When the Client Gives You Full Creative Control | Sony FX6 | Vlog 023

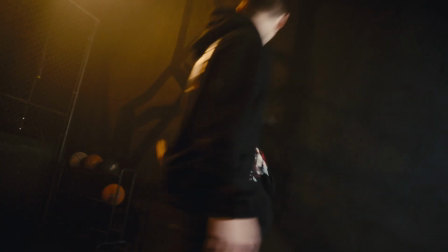I just recently got to film the merch video for Rocket League pro player Arsenal, and when I say this was one of the most fun shoots I've had in a while,
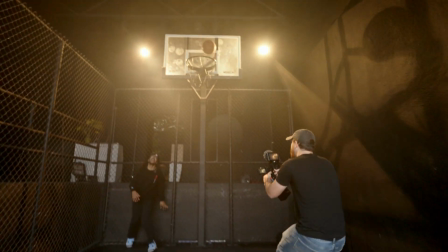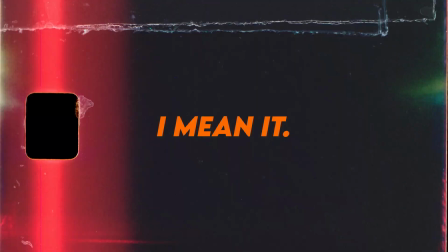I mean it.
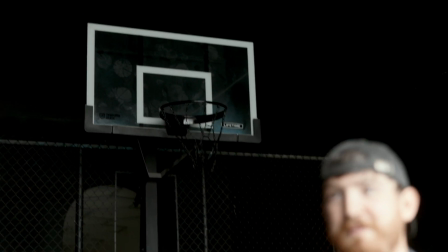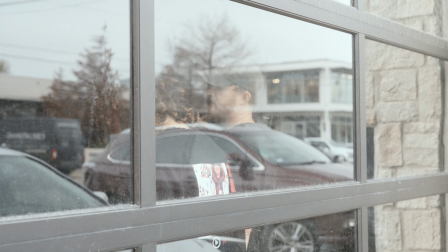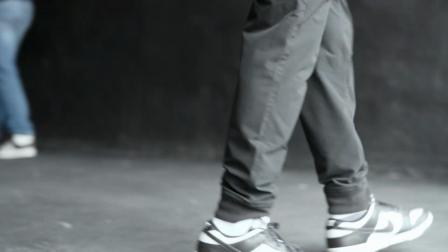So this shoot was a little different. It's not often I get asked to just create something dope.
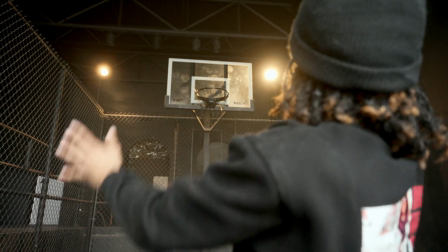There wasn't too many guidelines on what Arsenal wanted, just kind of a basic theme of basketball, gritty, whatever.
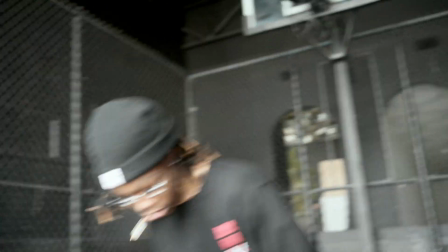So after a little digging on Peerspace, I came across this location in Heights District.
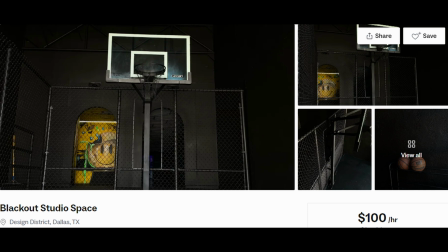It's right near downtown Dallas, and they have this blacked out basketball court,
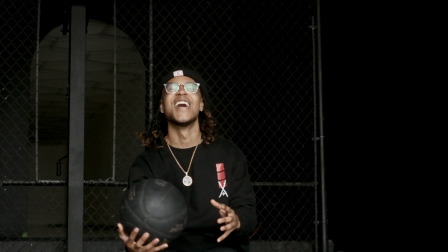and it worked out perfectly for what we were going for and the theme that we kind of wanted to create with this one.
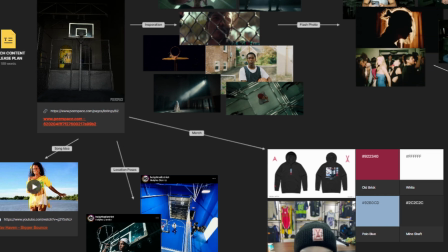So for this video, I made myself a mood board. I gave myself a song that I wanted to edit to when I got into the cutting phase.
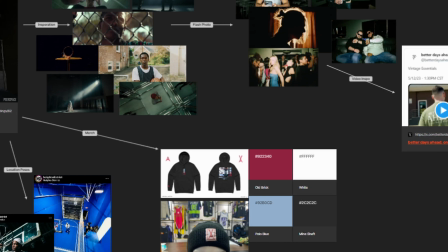And then I just gave myself a general layout of how I wanted this video to look and feel,
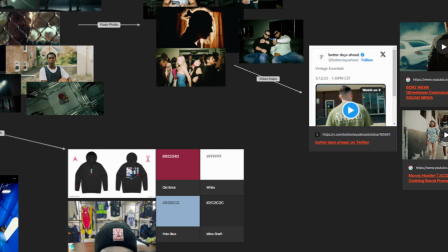and taking inspiration from things that I've seen on Shot Deck and other videos that I found on YouTube.
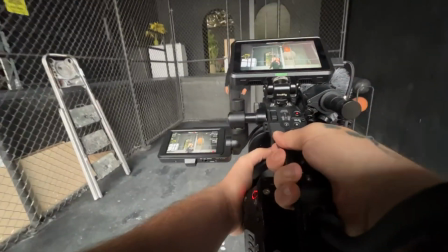So now let's fast forward to the actual shooting day. One of the biggest things I like to do on shoots like this that are a little bit more relaxed is whenever the talent gets there,
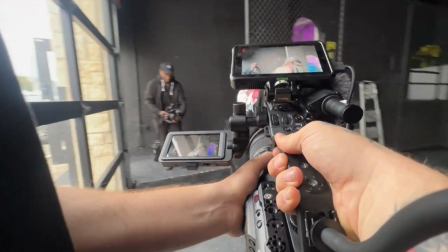I like to give it about 15-20 minutes of just kind of letting them do their thing,
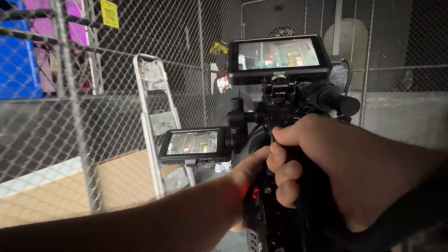and I'm just kind of shooting around them. So in this case, it was really easy. They just got to play basketball.
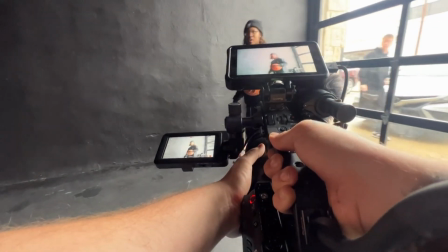I just started getting some shots that I liked. It kind of just loosens everything up.
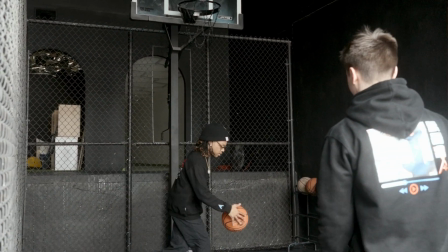The one mistake I did make is I didn't bring a speaker, so it's always kind of odd on a shoot to not have music playing.
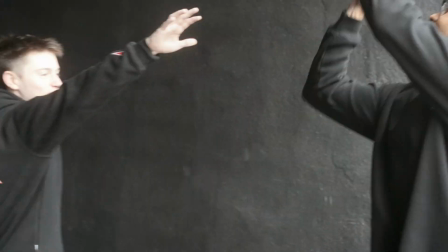It definitely helps fill the dead air. But I let them start playing around.
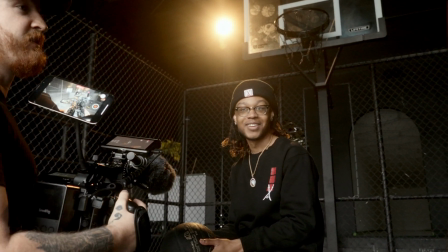I started shooting, and then about 15 or so minutes in is when I really start to kind of pull different shots that I want to do,
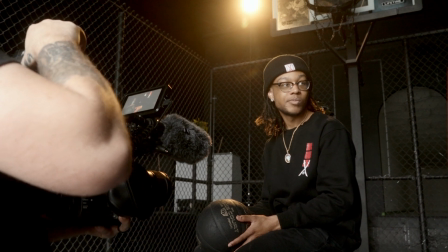start posing them, start taking photos, and just kind of when we actually get into the real meat and potatoes of the shoot.
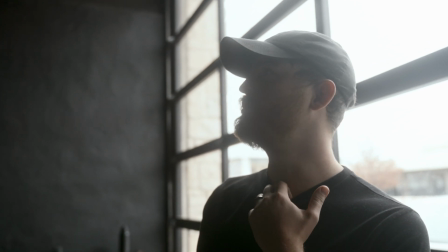I think we'll grab my 200X and we'll go on the opposite side of that, almost like it's like street light type thing.
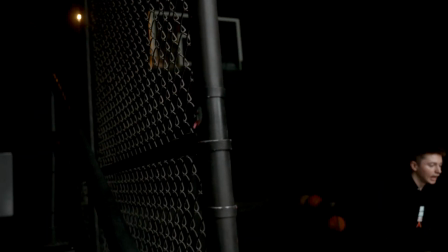And then, yeah, let's match that one. So we'll grab another C-stand.
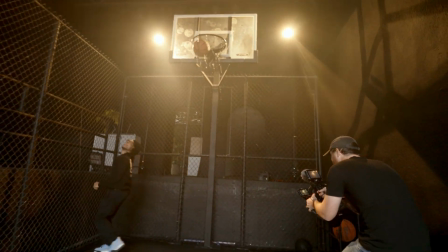So the lighting setup for this one was actually pretty easy. It was just the Aperture 60X with a hyperreflector and my Aperture 200X with a hyperreflector.
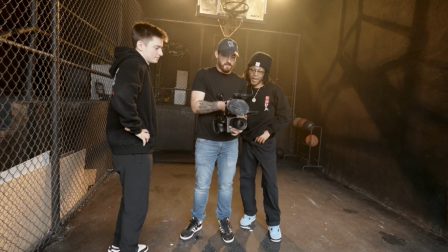I had the temperature down to, I believe, 2700, making it real nice and warm.
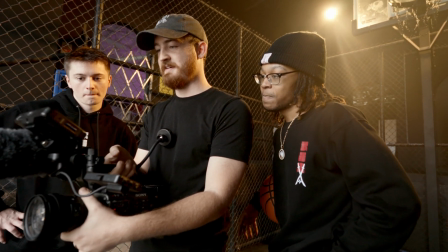I wanted to go for more like a street light, like nighttime basketball scene vibe.
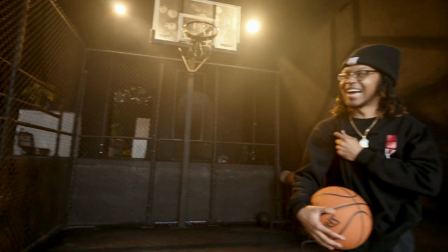And then I was actually getting a nice soft key light from the bay door.
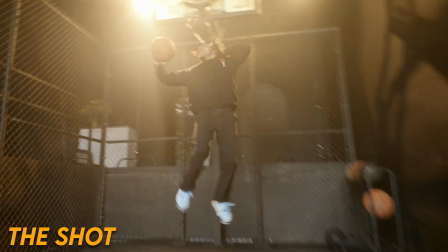So that nice soft cloudy light really kind of helped to fill in the light on their face and stuff when I needed it.
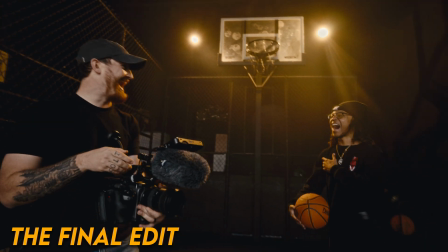It's a party when you in my vicinity.
So now moving into the actual shots themselves.
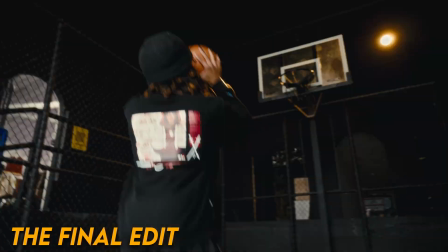A lot of this was lots of fast movement as much as we could get it, lots of handheld camera shakes, stuff like that.
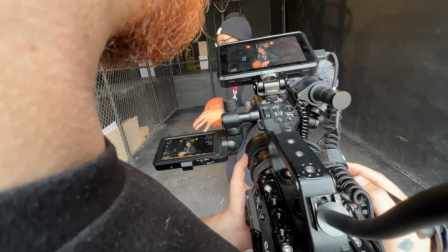And then on the other end of that was posing shots, so things that obviously showed off the merch.
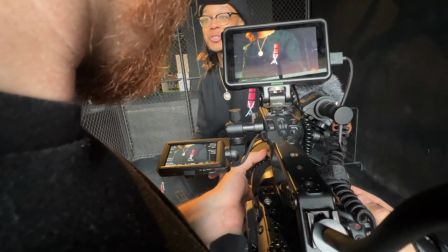I didn't want the fast action and stuff to get lost in the fact that this still is a merch video.
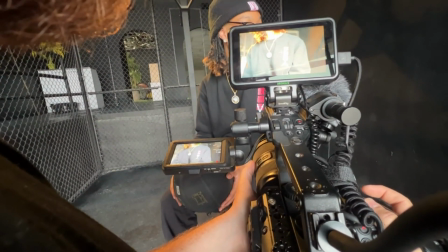This is promoting his new merch. And so being able to have those fast action shots that kept the video interesting, but then switching to like the more slower paced,
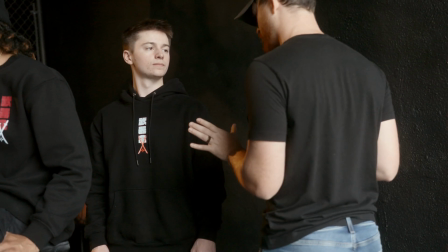slow-mo shots of the details and them actually wearing the merch was kind of something that I knew going into this ahead of time that I was going to be doing
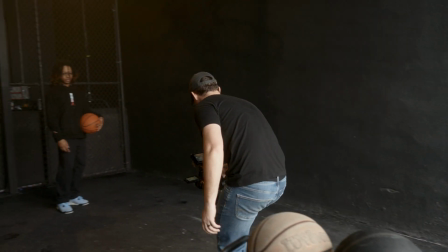and going to be focusing on. And here's one of my favorite sequences from the whole video. It's just kind of this little match cut we did.
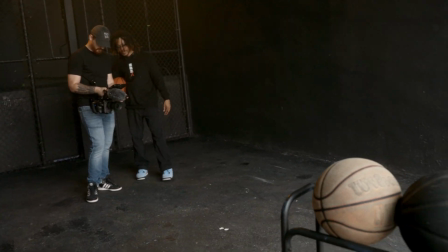It took like probably 8 or 9 tries,
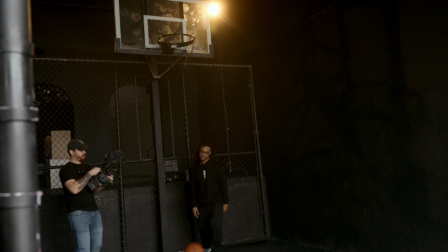and it was a good way for me to transition from the slower part of the beginning of the video to kind of like where everything just starts to pick up.
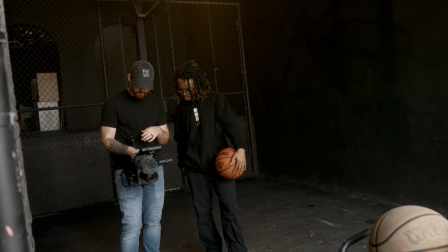So all I did was use the bay door as my match cut reference point,
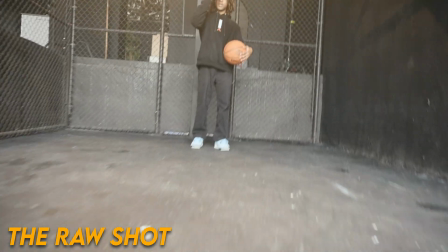and it could have been a little smoother after the fact, but I think like when you don't know that it's coming,
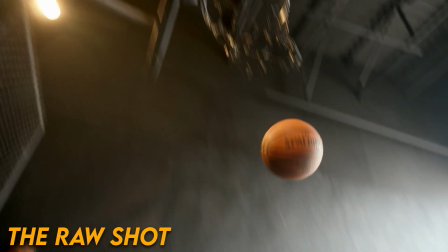I think it plays just fine. It looks good, and like I say, it's probably one of my favorite parts of the whole video.
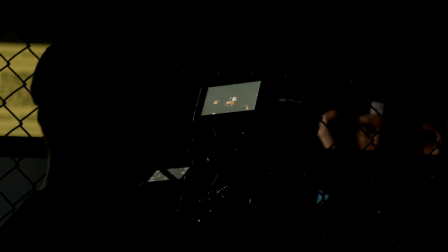I wish I would have done more swipes and effects. I think it would have really added a lot of energy to this video, but it's something to know for next time, and it's something I'll definitely be keeping in the back of my mind. So once I felt like we had enough footage of them kind of shooting the ball and Reddles ended up having to leave early, we kind of moved into some more of the creative stuff.